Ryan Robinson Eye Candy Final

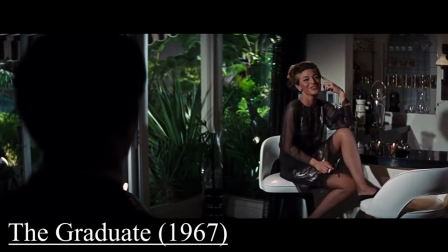243s
In her autobiography she stated, I was offered the part of Mrs Robinson in The Graduate but I could not see myself
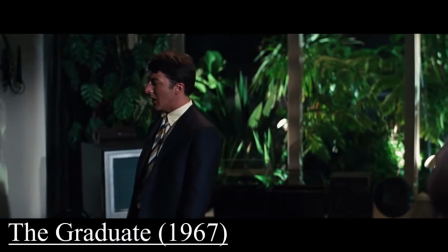251s
rolling around in the sheets with a young man half my age whom I seduced.
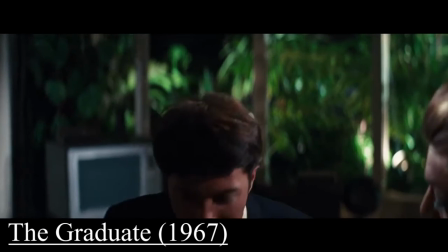256s
I realised it was an effective part, but it offended my sense of values.
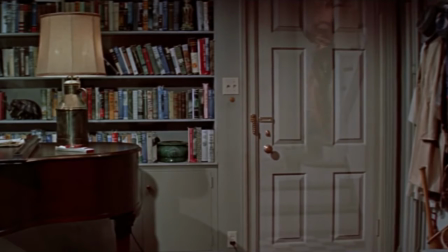262s
The sexualisation in film is also prominent in how it films said actresses in the scene, how they appear,
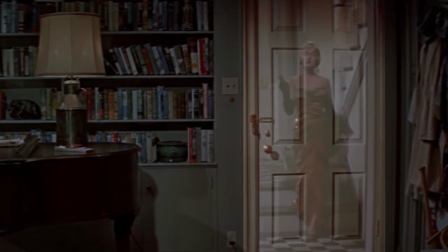269s
the clothes they wear and the use of filmmaking devices that enhance this visualisation.
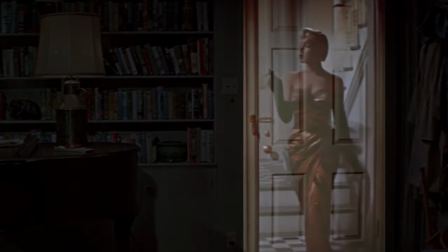276s
Laura Mulvey has argued in a thesis about the way that women are displayed on the screen,
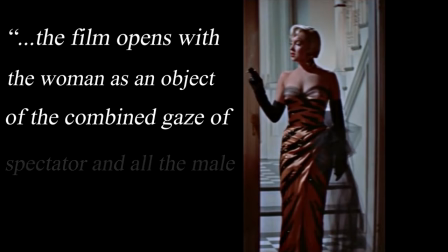281s
saying that the film opens with the woman as an object of the combined gaze of spectator and all the male protagonists in the film.
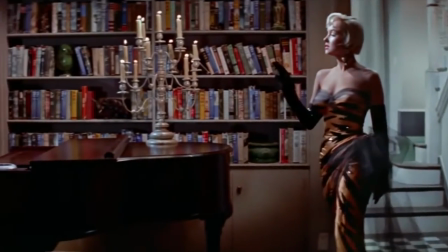290s
This kind of technique can be spotted in many films and is incorporated in a fashion that is blatant to the viewer.
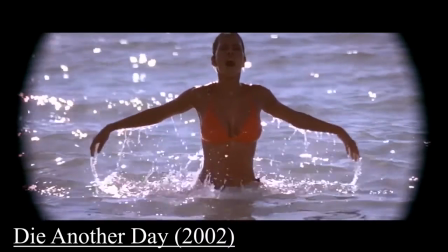297s
One example film, Die Another Day by director Lee Tamahori, includes a scene of actress Hale Berry emerging from the ocean.
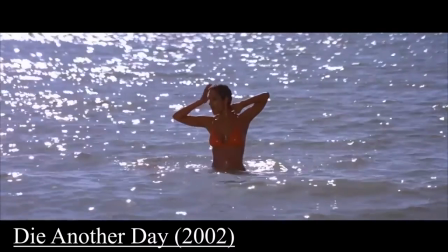306s
Take Note on how this scene is presented, a slow motion shot that lingers on her physique,
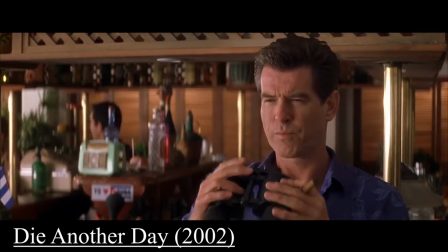312s
a central focus on the actress and an onlooking protagonist who visually explores her.
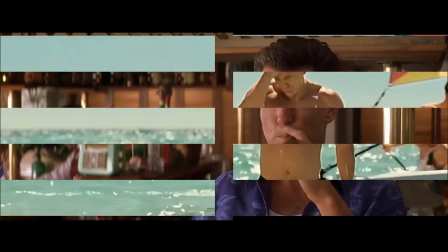322s
Let's skip over to another film by the same franchise, Casino Royale by director Martin Campbell.
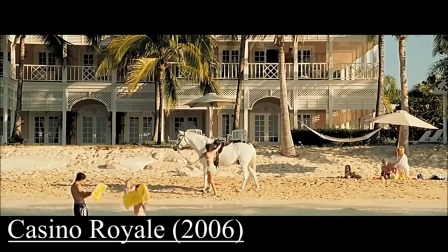328s
A similar setting occurs where our lead protagonist exits the ocean. It can be argued that this counteracts the male gaze for it presents Daniel Craig
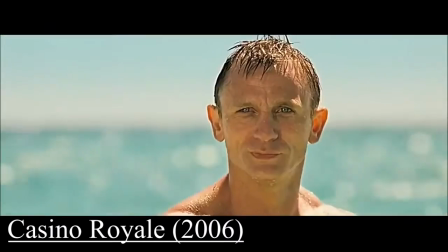337s
in a similar manner as before however the scene itself is shot differently.
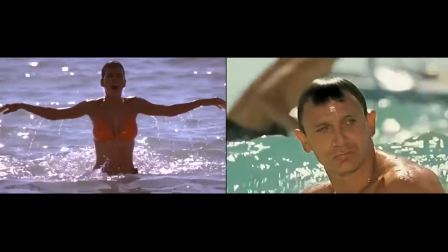342s
There is no slow-motion shot to linger on Daniel's body. The scene doesn't last as long as before and then the camera
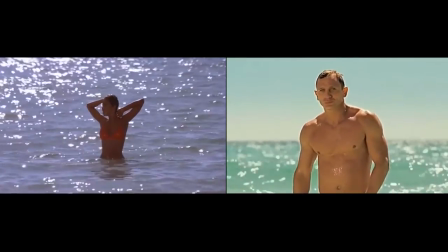350s
focuses on a woman that Daniel is looking at directing all attention to her.
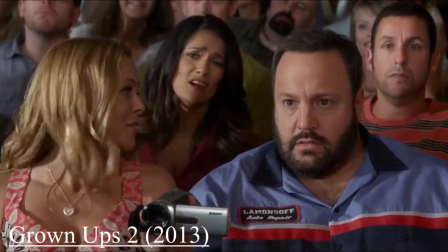356s
Speaking of characters looking at the actress in various films the male protagonist or side character can be seen ogling the female lead,
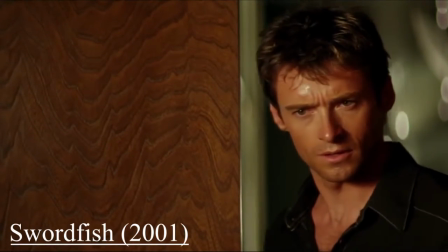365s
done in a manner that is obvious for the audience, for the female lead is presented as something to be looked at.
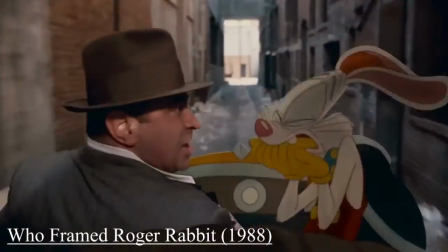374s
A few examples that are fairly obvious are pieces such as Michael
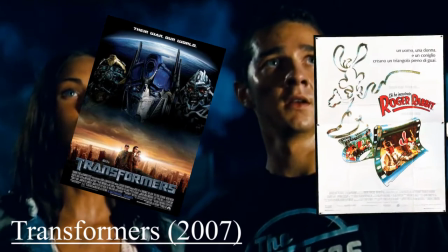379s
Bay's Transformers or Robert Zemeckis's Who Framed Roger Rabbit.
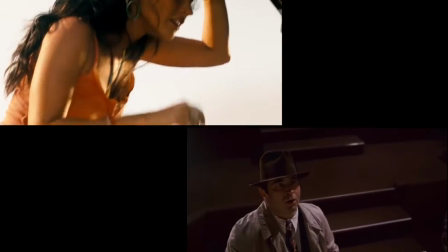384s
In both of these pieces the lead male protagonist is blatantly portrayed as looking at the female lead for their sexuality.
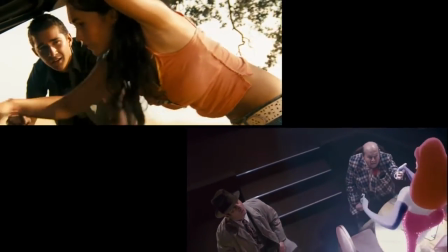391s
The The camera lingers on the female form for long periods of time and makes no
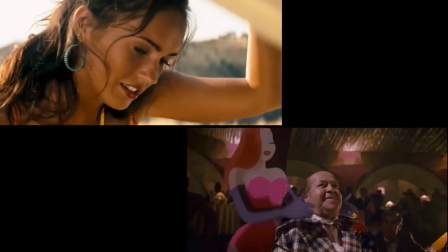396s
effort to hide the revealing intentions as a means to sate the male audience.
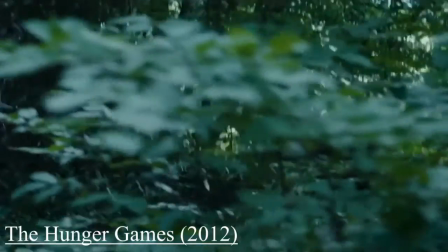402s
Now that we are in the 2000s,
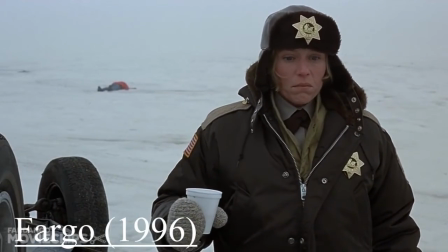405s
we are now being introduced to films that incorporate the female lead with attributes that counteract the male gaze theory.
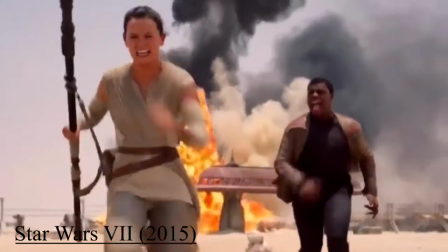413s
Films such as The Hunger Games by Gary Ross and Fargo by Joel Cohen, which show the female leads as strong,
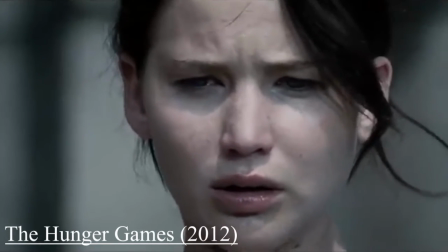420s
independent and don't act feminine in terms of their personality or their attire.
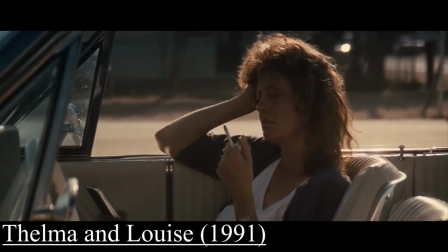426s
They are also not subject to sexualisation. Director Noah Hawley strays away from the male gaze with his films saying the reality is
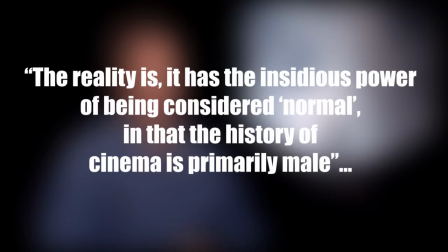437s
it has the insidious power of being considered normal in that the history of cinema is primarily male.
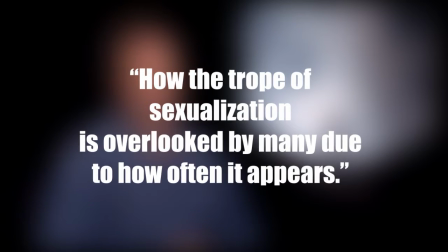444s
How the trope of sexualisation is overlooked by many due to how often it appears.
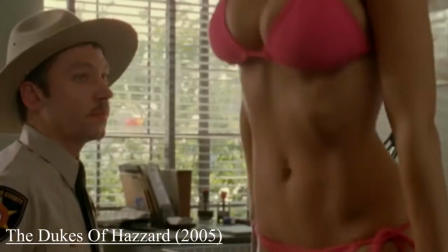451s
Despite the appearance of the aforementioned films that have a more positive light on the female actress
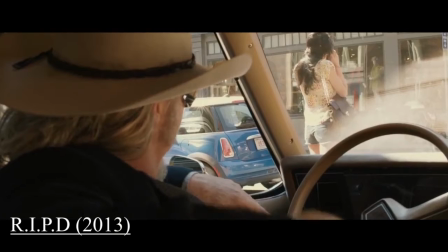457s
there are still more films that have been made and still being made that follow the male gaze.
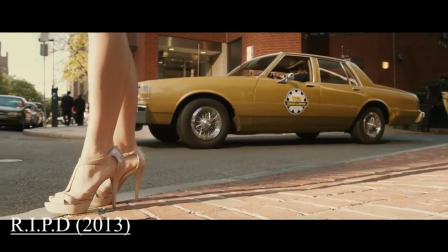463s
When so few films as mentioned are presented against the examples I've shown it shows that there is still a demand for this sort of portrayal in film.